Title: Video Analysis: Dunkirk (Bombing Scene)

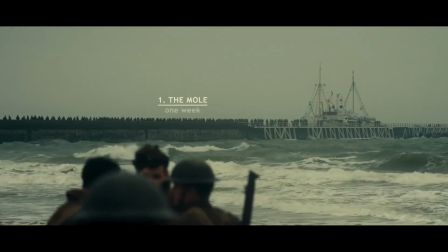11s
The scene, like most of the film, uses perspective of a few chosen characters to tell the story.
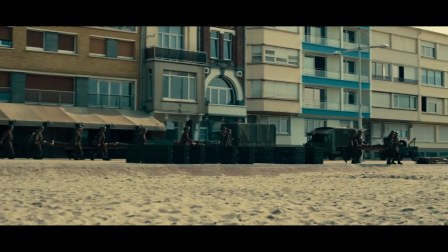17s
First, a close-up, before cutting to a point-of-view shot of the medics towards the boat.
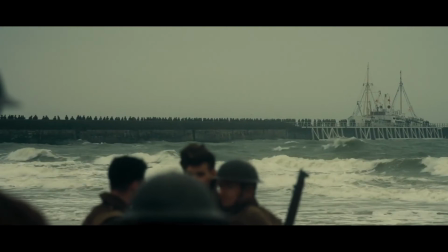23s
Not only does this tell the audience what the character is looking at, but from this they can infer what they may be thinking.
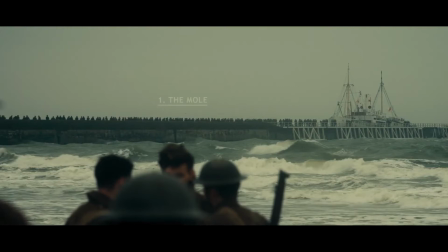30s
It is then confirmed later that he saw the injured men as a way for him to quickly get onto the boat.
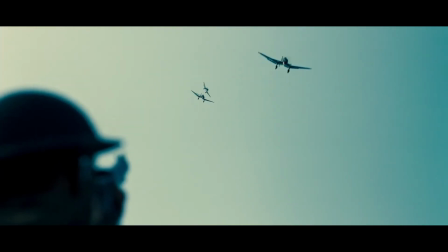34s
The plane is clearly far away, but the recognisable sound of the engines is deafening.
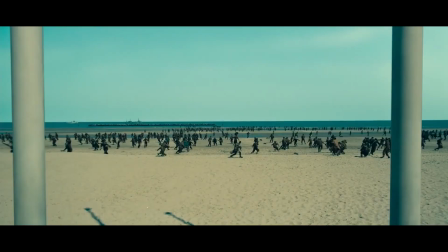43s
The slowly rising sound of the plane getting closer and closer helps to build the tension before the bombs drop.
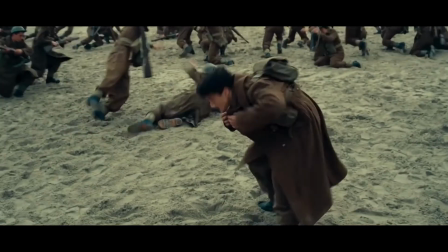49s
When the bombs drop, we cut to all the men suddenly dropping to the ground in fear. We see a close-up shot of the soldier with his hands over his head.
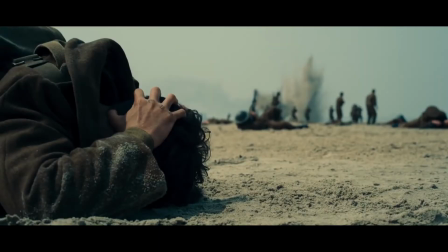56s
The depth of field shows him to be in focus and the background out of focus.
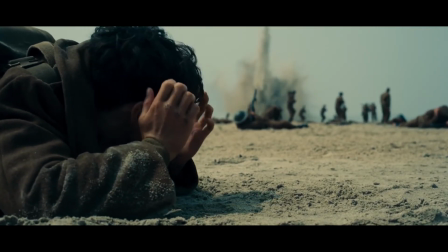60s
All the men getting bombed in the background, slowly getting clearer and clearer as bombs become closer.
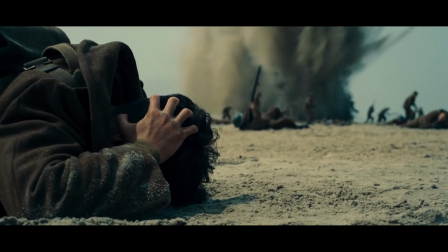66s
The sound parallels this, with the sound of the bombs initially being muffled before coming clearer and clearer.
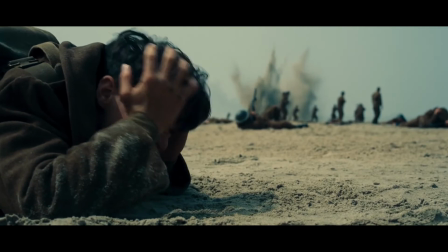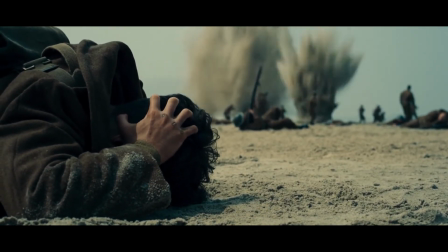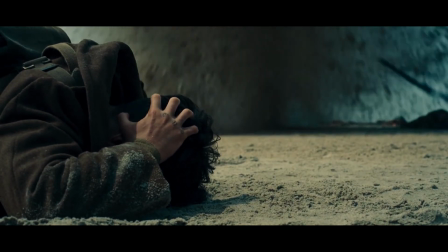82s
Luckily, the bombs stop before they reach the soldier.
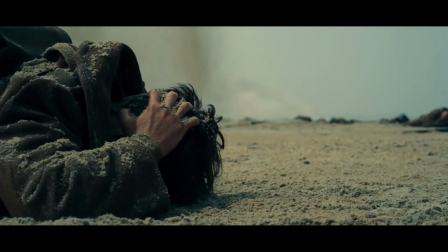85s
The closeness is emphasised by the use of sand pouring down on him from the bomb. despite this terrifying experience all the soldiers get up calmly
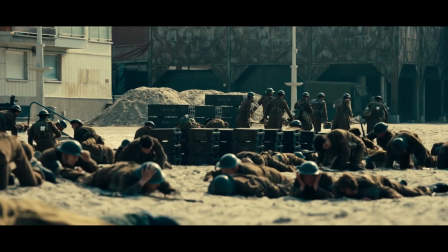94s
and go back to their lines this shows how tough the soldiers are with them clearly accepting this is what they have to continue dealing with if they want to make it home alive the enormous stress on the soldiers does show you through when a man shouts where's the bloody air force
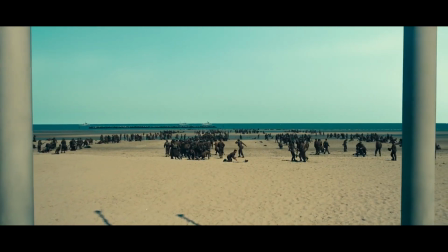113s
the mental cracks are starting to show
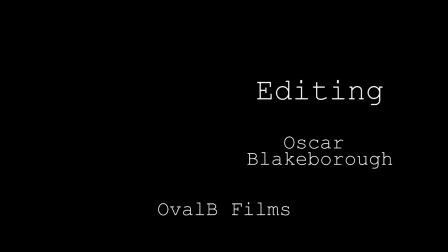126s
Hi everyone, I hope you enjoyed this video. If you did, please leave any suggestions in the comments below for more scenes we could analyse from this film or any other. Also, check out the playlist containing this video for more analysis of this film. And to see all the film analysis in one place, check out the playlist below.
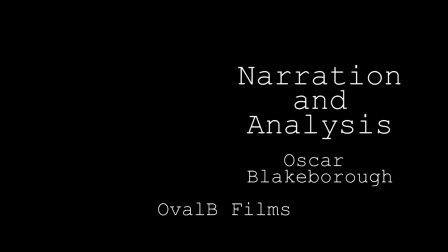142s
To check for future videos, visit our website linked in the video description and subscribe to make sure you don't miss any of our future uploads. And finally, thanks for watching.